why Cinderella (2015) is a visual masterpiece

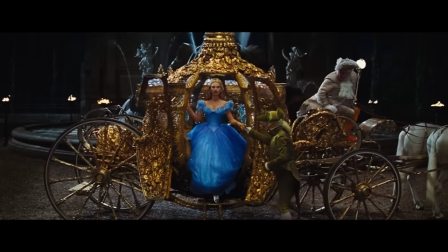0s
When I watched Disney's live-action Cinderella remake, I believe that fairy godmothers exist and that pumpkins can turn into carriages.
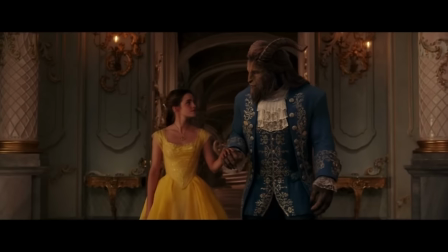6s
So how come I don't feel any of that magic with Beauty and the Beast, Aladdin, or the 30 minutes of Mulan I watched before turning it off?
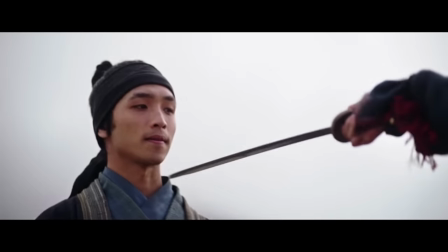14s
There are two reasons. The first so many have already discussed on YouTube, which is that these other remakes don't fully respect the themes and characters of their animated counterparts.
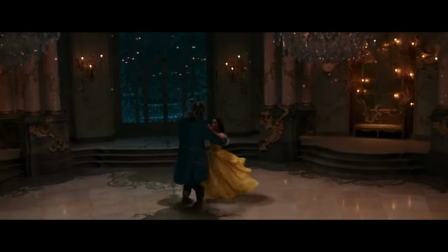24s
But I want to focus on a less talked about, but just as important, second reason.
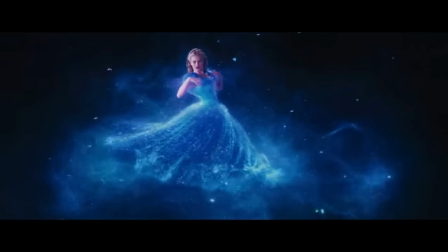28s
Cinderella is the only live-action remake that visually looks good.
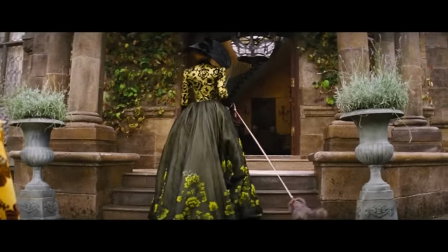33s
The sets, the costumes, and the colors transport me to a believable fairytale world.
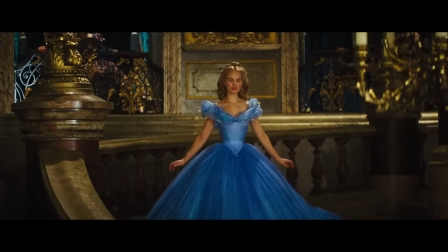39s
I don't love these remakes, okay, but this movie genuinely gets me excited about bringing the animations to life.
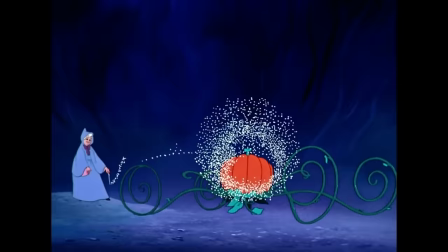46s
All these other live-actions, they look manufactured and cartoonish, and this matters because Disney movies are supposed to highlight creativity and wonder,
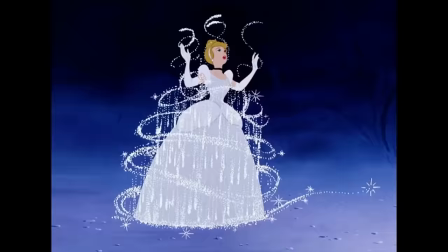55s
and so much of that is how you see the magic unfold on screen.
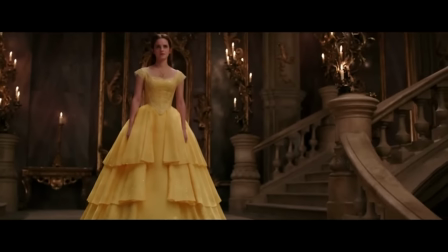59s
So I'm going to take you on a journey and explain why visuals are so important,
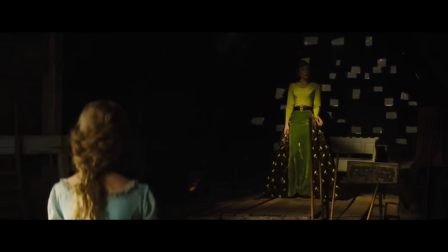64s
especially for these Disney princess remakes, and how the live-action Cinderella does it exceptionally well.
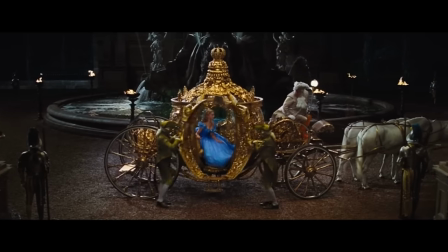70s
Because you can show the glass slipper, the clock, the carriage, and the ball gown, but it won't mean much unless you execute it well.
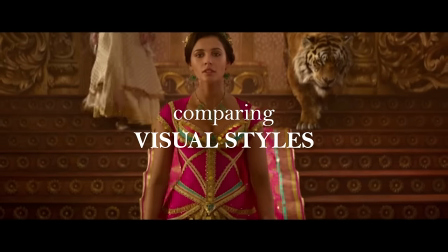77s
To understand why I think Cinderella looks so good, I think it's important to explain why I think the other remakes don't.
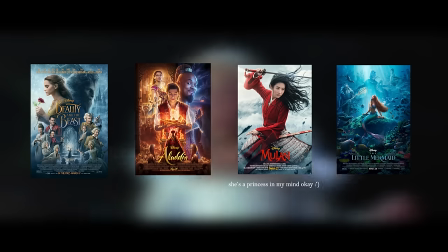83s
The remakes I'm going to be comparing Cinderella to are the other princess movies made after 2015. So what even makes a movie visually pleasing?
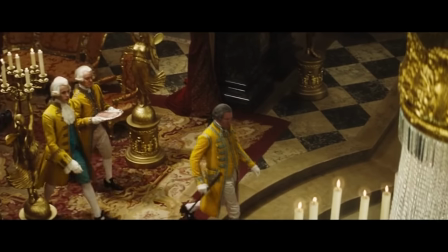91s
Well, this is somewhat subjective, but there is a combination of many techniques that movies will use. For example, good composition.
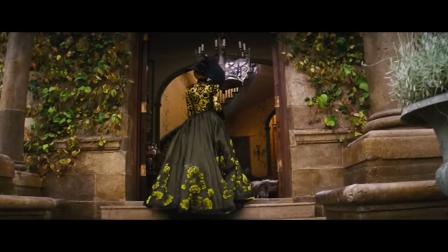97s
And this is the use of camera angles, lenses, and framing to arrange the scene. And there's also the costumes, the sets, the props, colors, lighting.
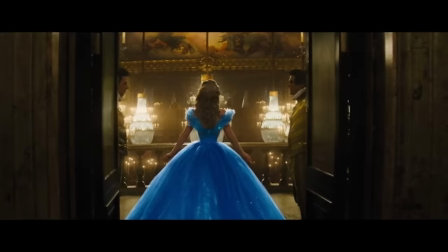105s
And of course, when the cameras stop rolling, there's still the editing, special effects, and CGI. If all of these elements are combined well, you will get a cohesive and beautiful visual.
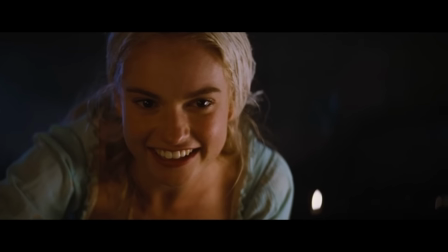115s
There isn't one style that looks best. Whether it works depends on the context of the story and if it looks good aesthetically.
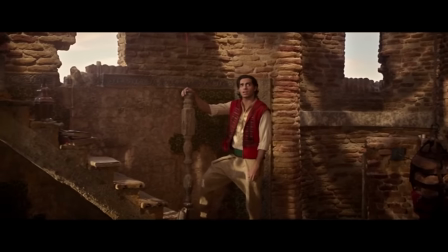121s
Now, look at the recent live actions. These are examples that both don't have a good aesthetic and have visuals that don't enhance the story.
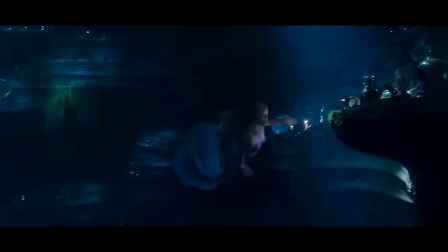129s
Aesthetically, there is very little to distinguish these remakes creatively.
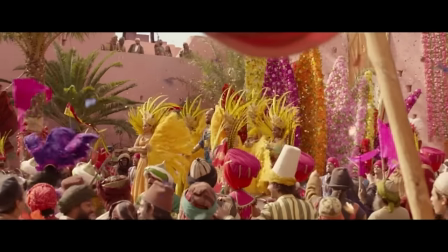133s
They all have the same oversaturated colors during the day, the same hard-to-see blues at night,
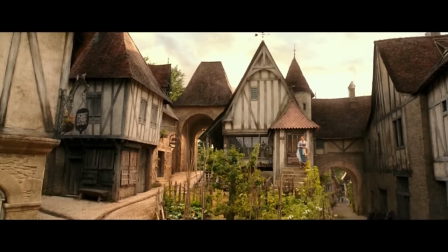138s
the same too-clean costumes, and the same play-like sets. It's not bad to have a consistent style.
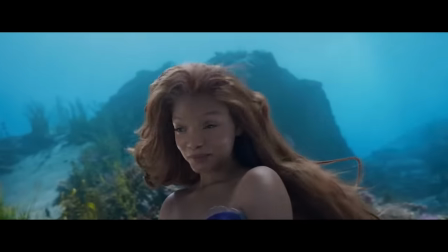144s
Many directors create movies that look similar.
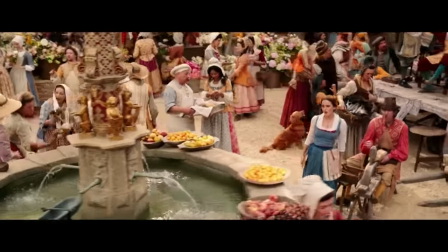146s
The issue here is that this style makes me feel like I'm watching actors on a set rather than characters in another world.
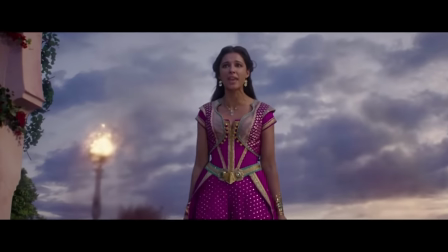154s
These costumes look like I'd see them in the Disney theme parks and these sets don't look like real locations.
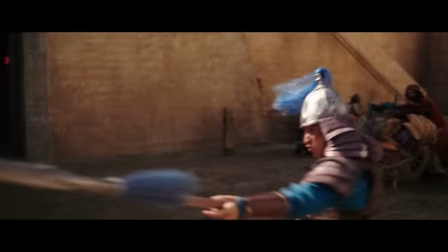160s
It's cartoonish live action rather than believable real-life fantasy.
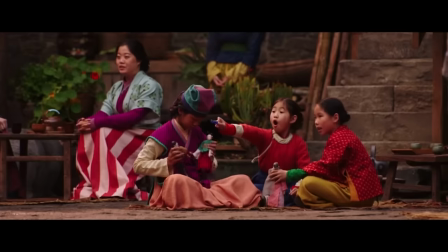166s
You might argue that this aesthetic is more appealing to kids,
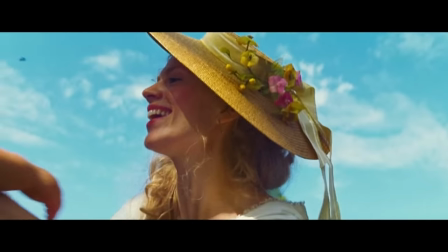169s
but the animations and Cinderella 2015 are also made for kids and they look great.
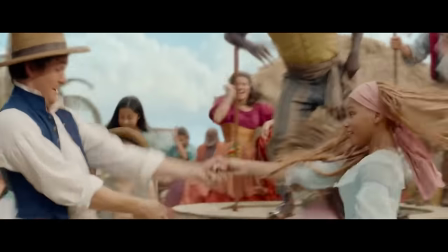175s
There are some visuals that look good, The Little Mermaid looks a lot better on land, Mulan has beautiful lighting, and Beauty and the Beast has a nice castle.
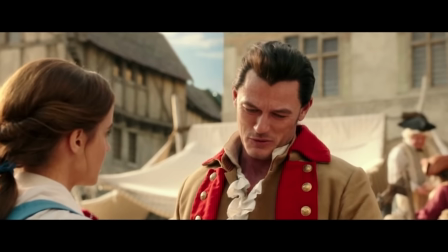183s
But overall, they could look so much better. And I'll touch on some specific examples throughout this video in comparison to Cinderella.
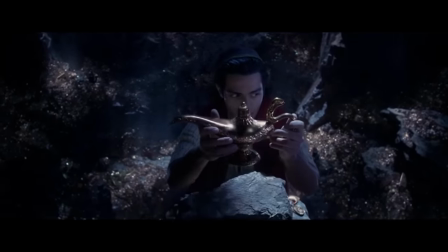190s
To me, if you're going to remake these animated stories as live-actions, you should prioritize the uniqueness of live-action.
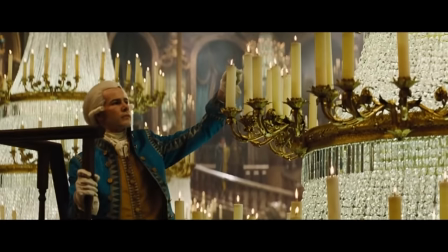197s
And this is why Cinderella works. The director prioritized the live-action medium first.
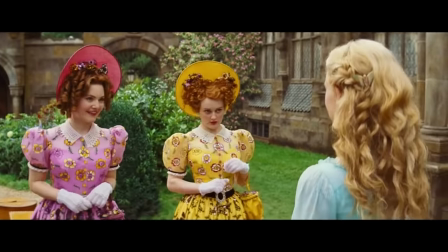203s
His vision was to create a world that mixes historical realism with fantasy,
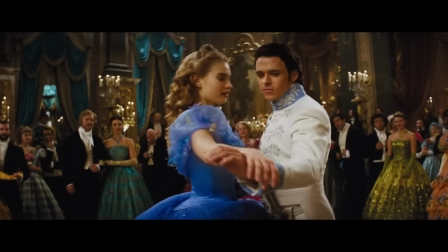208s
and the result is a movie that's beautiful, fantastic, and believable.
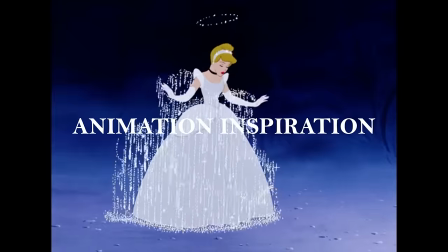213s
So much of the live action visuals are influenced by the 1950 animation, so I have to highlight what makes it so iconic in the first place.
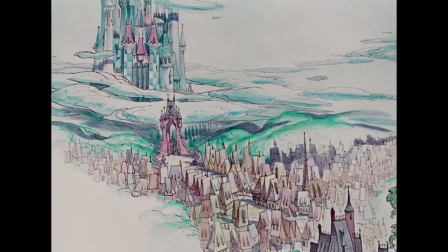221s
Much of the 1950s Cinderella visual style was established by the artist Mary Blair.
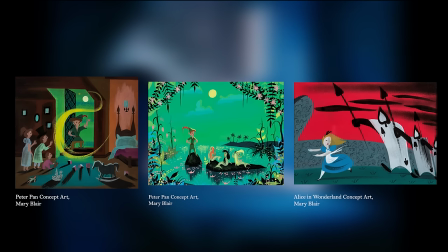226s
You might not know her name, but she was integral to creating the look for several Disney animated films,
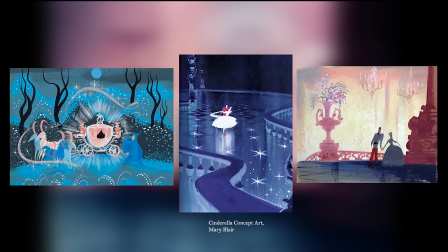231s
and her use of shapes, whimsy, and color became a signature of Disney magic.
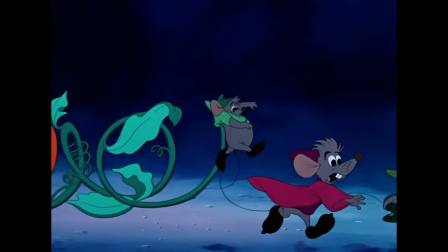236s
One distinguishing feature of Cinderella's style is the delicate swoops and swirls weaved into the backgrounds and architecture.
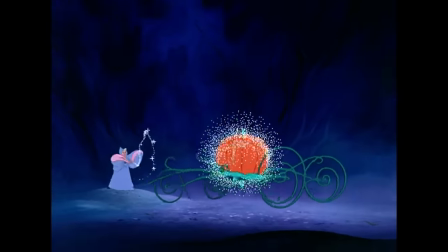242s
They're in the candlesticks and the staircases and the carriage.
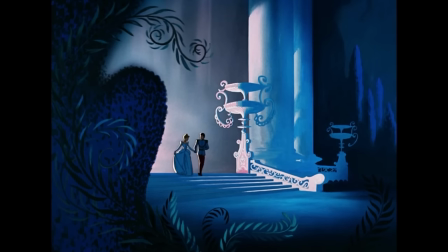245s
They're elegant, flowy, and classy, and match who Cinderella is.
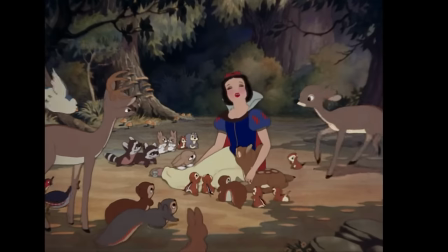250s
She handles cruelty with grace, and she's more mature than Snow White, so her movie looks more sophisticated.
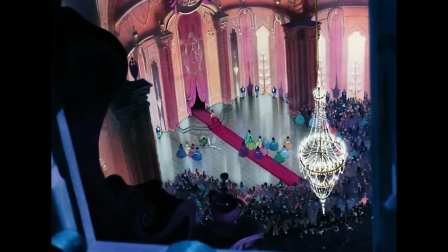256s
This style is also heavily influenced by the French Rococo period,
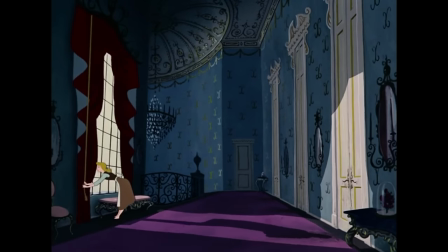260s
since one of the most popular versions of Cinderella was written by the 17th century French author Charles Perrault.
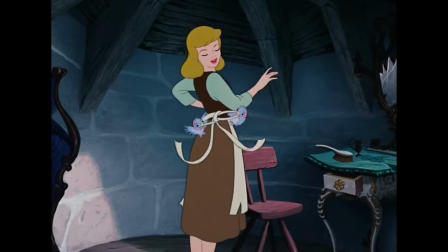266s
And then there's the varied and emotional colors. Cinderella begins in minimal color, but daydreams in a vibrant rainbow.
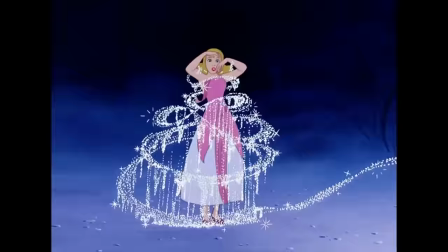273s
Her sweet pink dress is transformed into a sophisticated and luxurious silver.
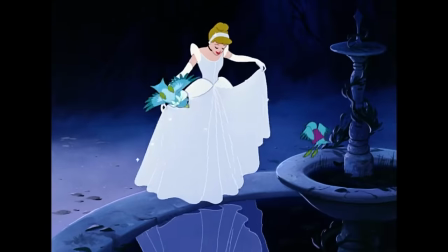279s
This transformation is so impactful because it's so visually drastic.
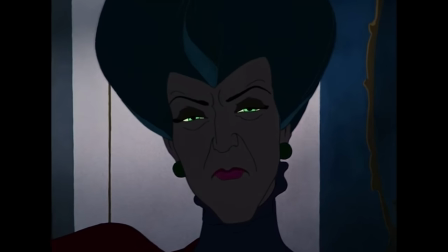283s
The evil stepmother has these envious green eyes and is often clouded in sinister darkness.
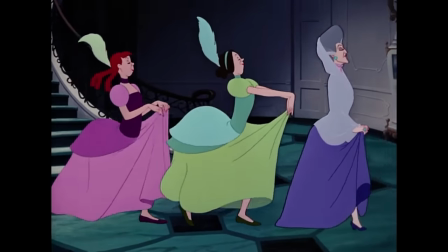289s
Her stepsisters wear uncoordinated and loud colors because they're greedy and obnoxious.
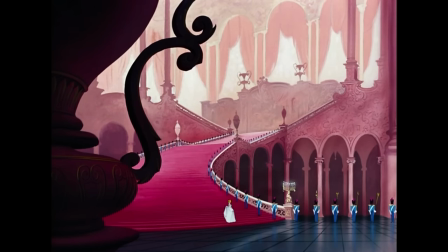295s
Inside the castle is these warm reds and gold, which is much more inviting than the cold green walls of her house.
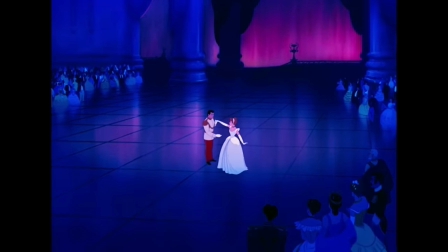302s
During the waltz, the scene shifts to a romantic purple and pink, plus all the sparkles that emphasize magic.
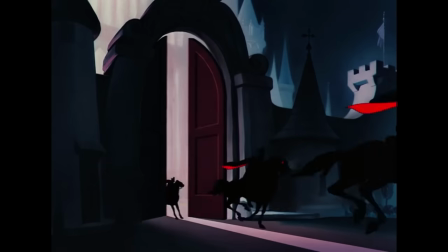308s
The scenes that are high energy, like the chaste and the stepsisters ripping her dress, are tinged with an angry, powerful red.
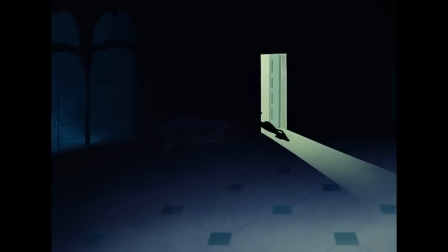314s
And we also see the sad blues and empty grays of Cinderella's grief and isolation.
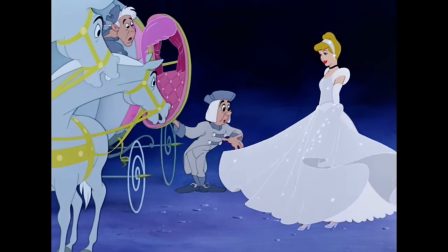320s
The last iconic element is character design. Cinderella's design is a beautiful embodiment of her personality.
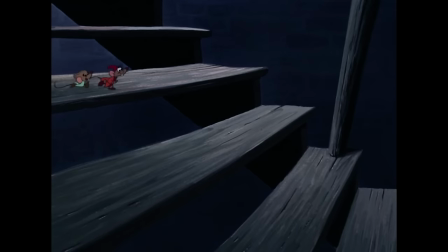326s
I just love the dainty way she runs down the stairs and how she holds her skirt so delicately at the palace.
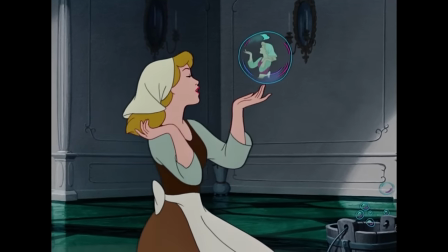333s
Despite the torment she's had to endure, she moves through life with grace and elegance.
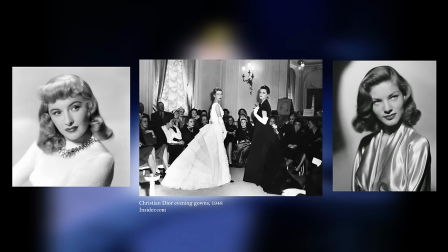337s
Her hair and dress were also modeled after 1940s fashion at the time. The stepmother has constricted and harsh lines.
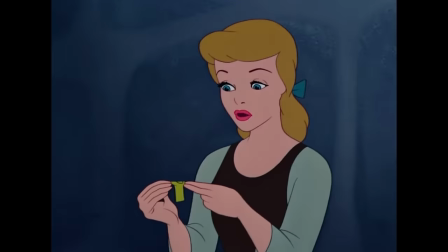344s
The fairy godmother is round, soft, and inviting. Cinderella's story is about kindness and karma.
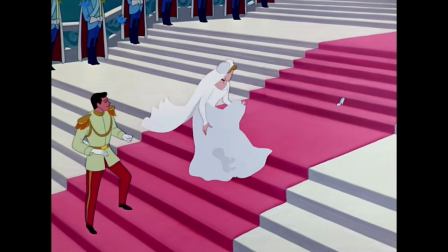350s
You can see how visuals are so important to enhancing this story.
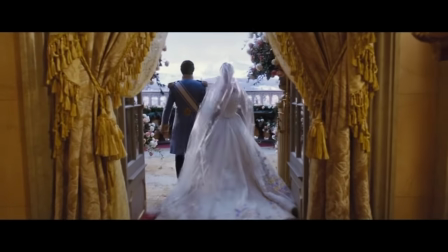354s
The live action references the delicate sets, emotional colors, and strategic costume design and elevates it.
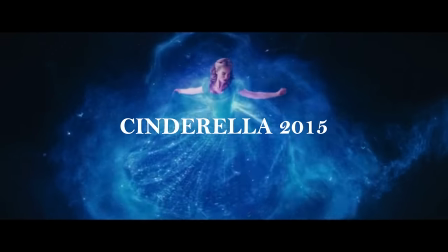361s
The 2015 live action's visual style is historical realism mixed with whimsical fantasy.
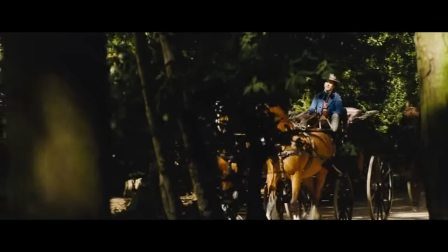367s
The time period is grounded in the 19th century but it's not wholly historically accurate because it's a fairy tale after all.
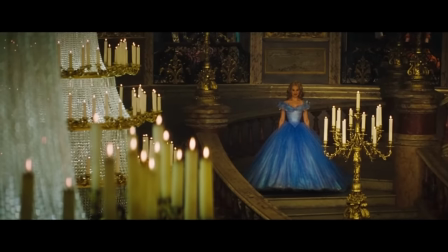374s
Like I mentioned before, it capitalizes on the live action medium. So let's look at some of these elements in detail.
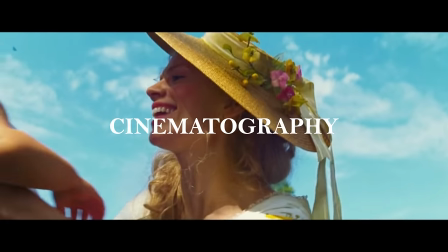381s
The first is romantic cinematography. My goodness, as soon as this movie opens, I literally fell in love.
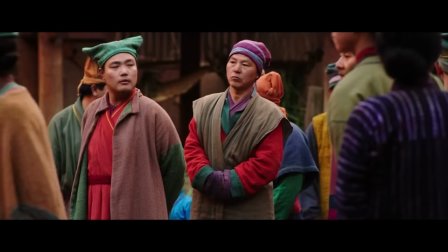387s
Do you see this beautiful grainy texture over the image? When you compare it to the other live actions, they have this artificial plastic look to them.
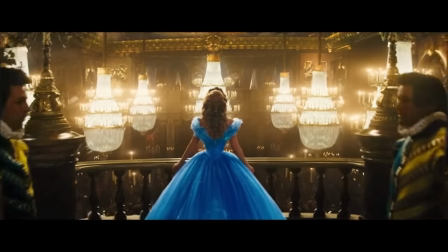396s
I never knew what made this difference until researching this video, and I finally have an answer,
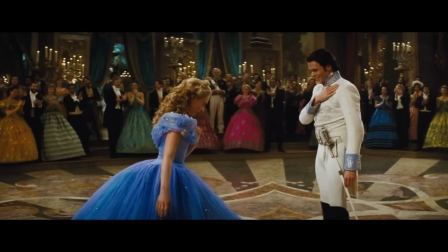401s
which is that Cinderella is the only remake that was shot on film.
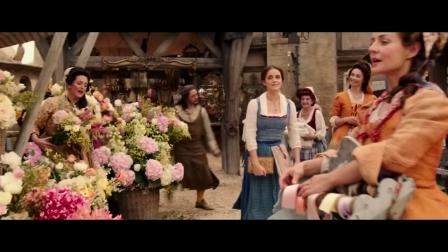407s
Every single one after was shot on digital cameras. There's nothing wrong with digital cameras, but they do have very distinct differences in the way that the image looks.
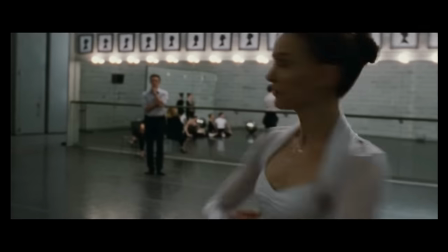416s
Film has a distinct grainy texture, and the colors are warmer, and the movement is softer.
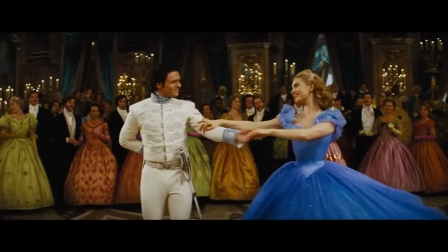422s
Film looks timeless and romantic and rich. It's perfect for a fantasy movie that references different historical periods.
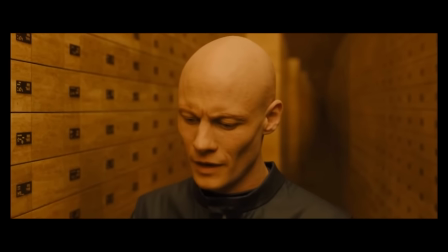430s
Digital, on the other hand, is clean and very sharp. I think digital looks beautiful for futuristic or sci-fi movies, but not fantasy.
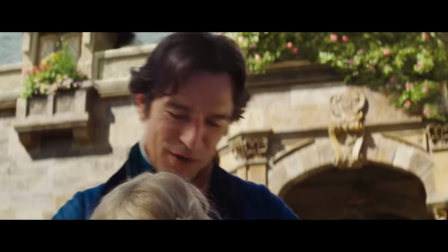439s
Because fantasies, especially ones that reference the past, like Cinderella, shouldn't look hyper-modern.
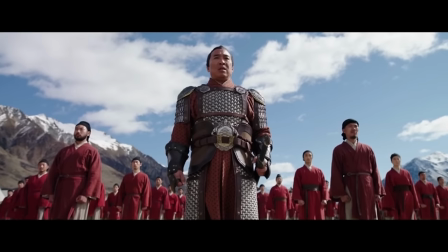445s
Film makes this feel like an old storybook fairy tale. And even if these other remakes aren't exactly fairy tales, they're still fantasy. see.
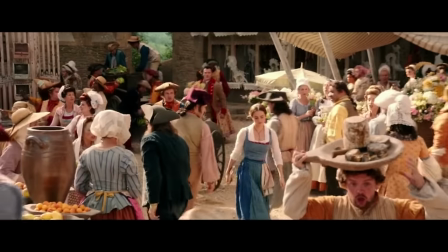453s
This too-clean aesthetic is one of the reasons I see actors and not characters.
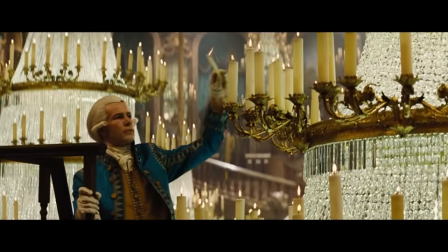458s
And while we're on the topic of cameras, Cinderella has some of the most gorgeous camera angles.
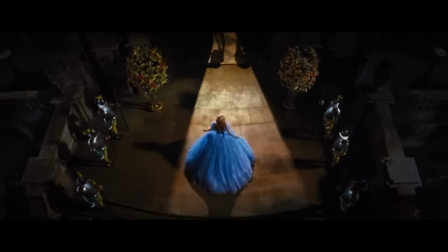464s
Like, look at this overhead shot as she enters the palace.
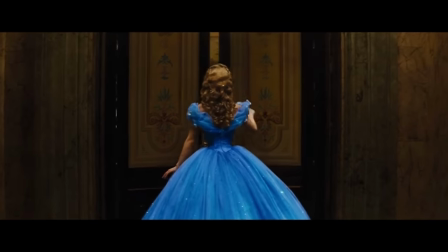467s
You really get a sense of scale and wonder as she enters this whole new world that's so different from where she came from.
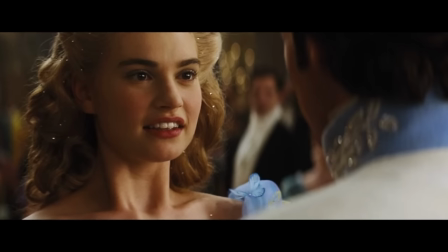474s
Or this simple close-up of the prince's hand on her waist just before she gasps.